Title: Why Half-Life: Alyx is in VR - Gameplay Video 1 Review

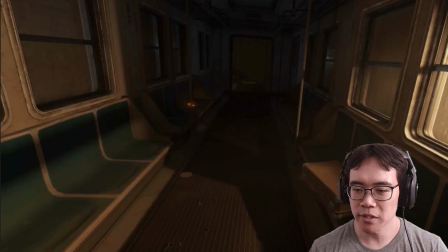8:18 Okay, so they're just showing off at this point. Again, showing the VR interaction of this head crab, and you see all the limbs.
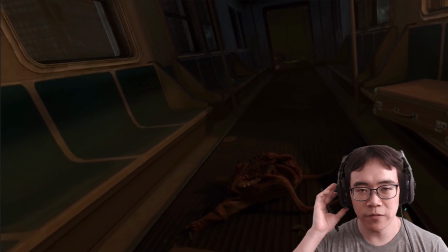8:27 They all have realistic looking physics. Again, if this was not a VR game, this would be a thing that would have to be hand animated to happen, or maybe some sort of simulation would be possible, but like the hand would have to be animated by itself.
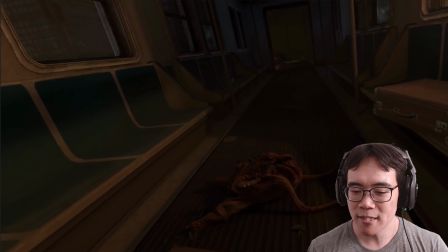8:42 I don't know. I don't make games, but they're just showing you can interact with all this stuff.
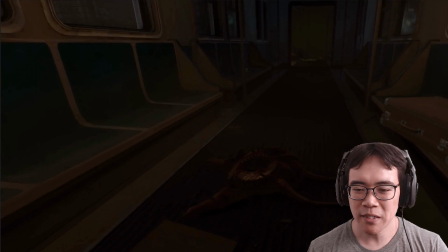8:47 And I mean, if you're a Half-Life fan, you might be wanting to do this sort of thing because it's the first time that you can see a head crab in sort of a real
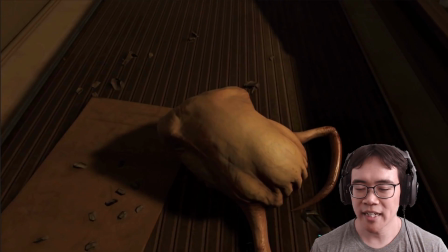8:58 size. So again, can't do this in non-VR unless it's programmed to do that.
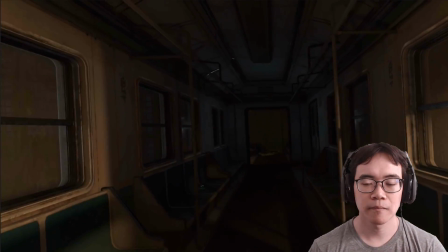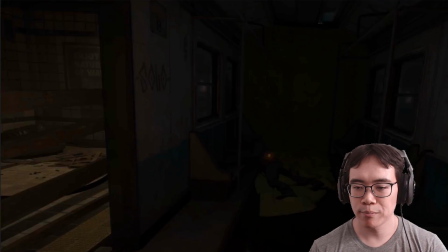9:14 And see, again, they're just playing for the camera, yank another magazine,
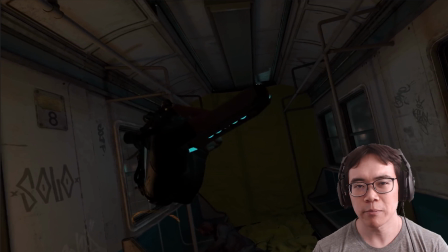9:19 this time not holding it in front of their face as quickly, because we kind of get it at this point, but still playing for the camera,
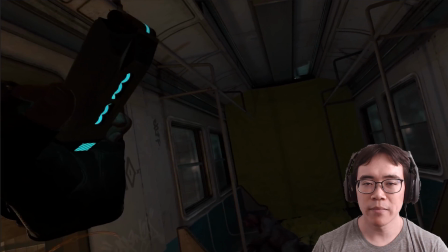9:26 not just going, yoop, boop, boop, boop, making it so that we can't see what did they pick up?
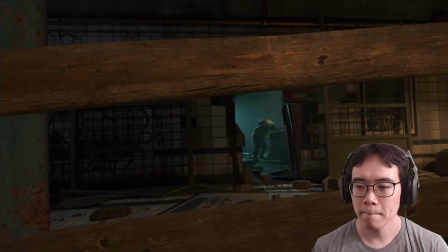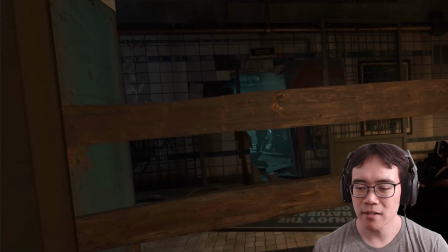9:38 And, really small moment here. I was talking about verticality and like looking up.
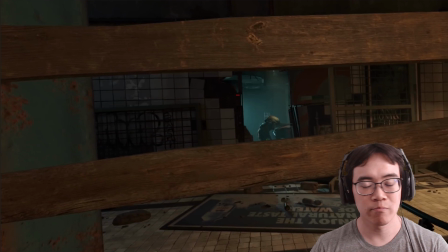9:44 Here they're crouching just by crouching in real life. If this was a non-VR game, then there would just be standing state and crouch. And then if they wanted to be able to see through the floorboards, then not the floorboards,
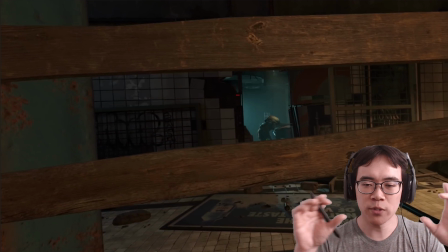9:59 the 2x4s, then the boards would have to be the exact position so then that when you're crouched,
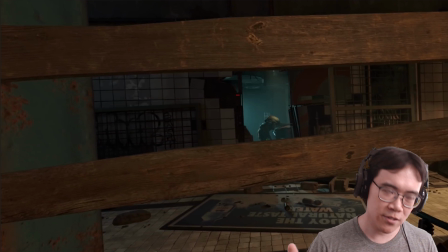10:04 you can see through them. But in VR, you can move your headset wherever the heck you want, so you can look through the floorboards. I'm doing it again. I said floorboards. You can look through the boards here, or you can look them through here, or sideways, whatever have you.
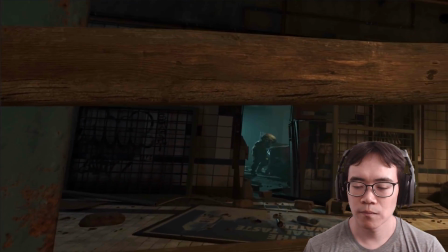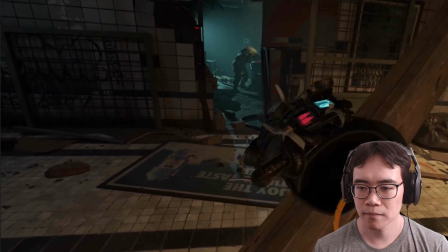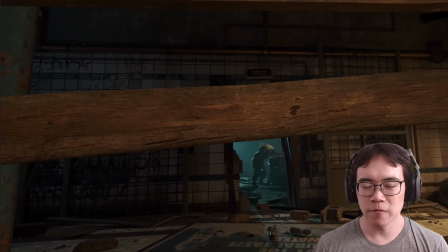10:30 And so another little performance note here is, stuff in VR doesn't have weight to it because it's virtual. It's not real. The only thing that is real is the controllers that you're holding, which I assume they're Valve Index controllers here.
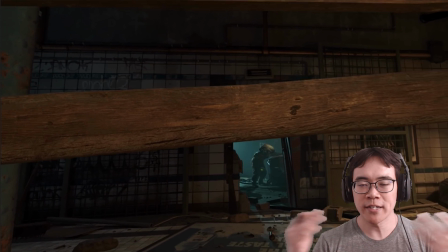10:47 So they're not that heavy. It's not like they don't have any weight at all, but they're not going to weigh as much as these 2x4s. So the person capturing this is just playing up the weight a little bit. I'm sure these boards, when you're actually in the game, you could throw them around wherever,
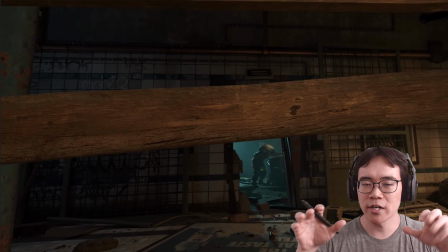11:05 but here they're just treating them like real boards and trying to show off that weight, even though it doesn't actually exist.
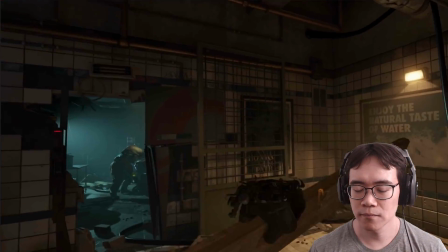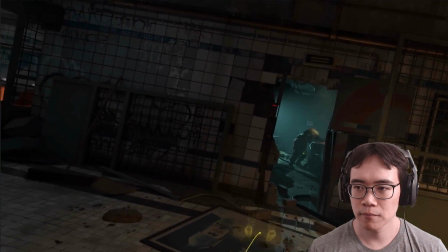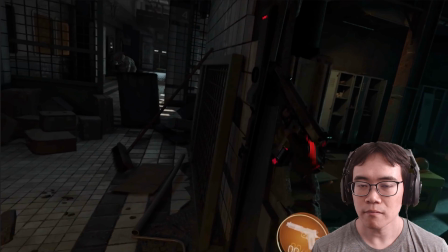11:25 And you see here, they sort of duck around this corner.
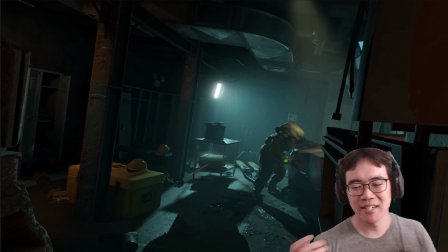11:30 They're here and then they go like this, which, this zombie is pretty chill here. They don't look like they're going anywhere. So it's not really super necessary to duck around the corner, but again, they're just embodying the character.
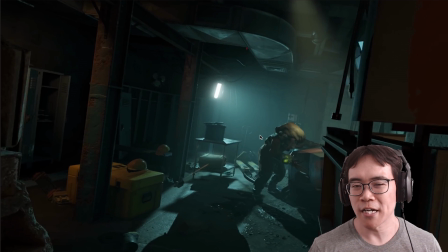11:45 And I feel like there's probably going to be a lot of people who will actually want to do this while playing this game because they really want to just live out the fantasy of being Alyx in this Half-Life game. So again, it plays well for the camera, and it also sort of fits into our ideas of,
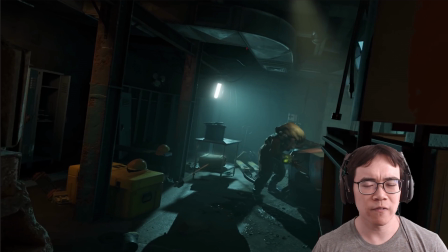12:03 film language and things that we've seen in movies. How many movies have you seen where they're ducking around a corner? So it's now you get to do that. So I can see why they did that.
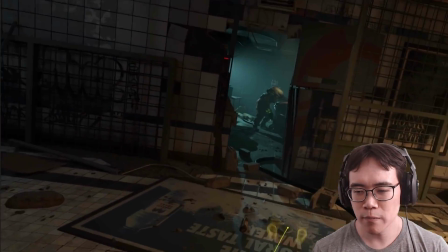12:17 Oh, and another small little thing here.
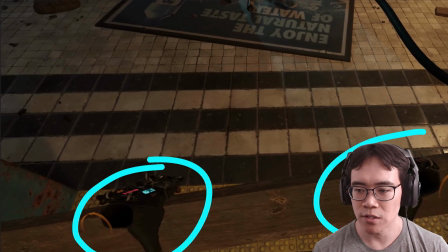12:19 When they're moving the boards, you can see, there's no guns in either hands because they're just using both hands to yank these boards.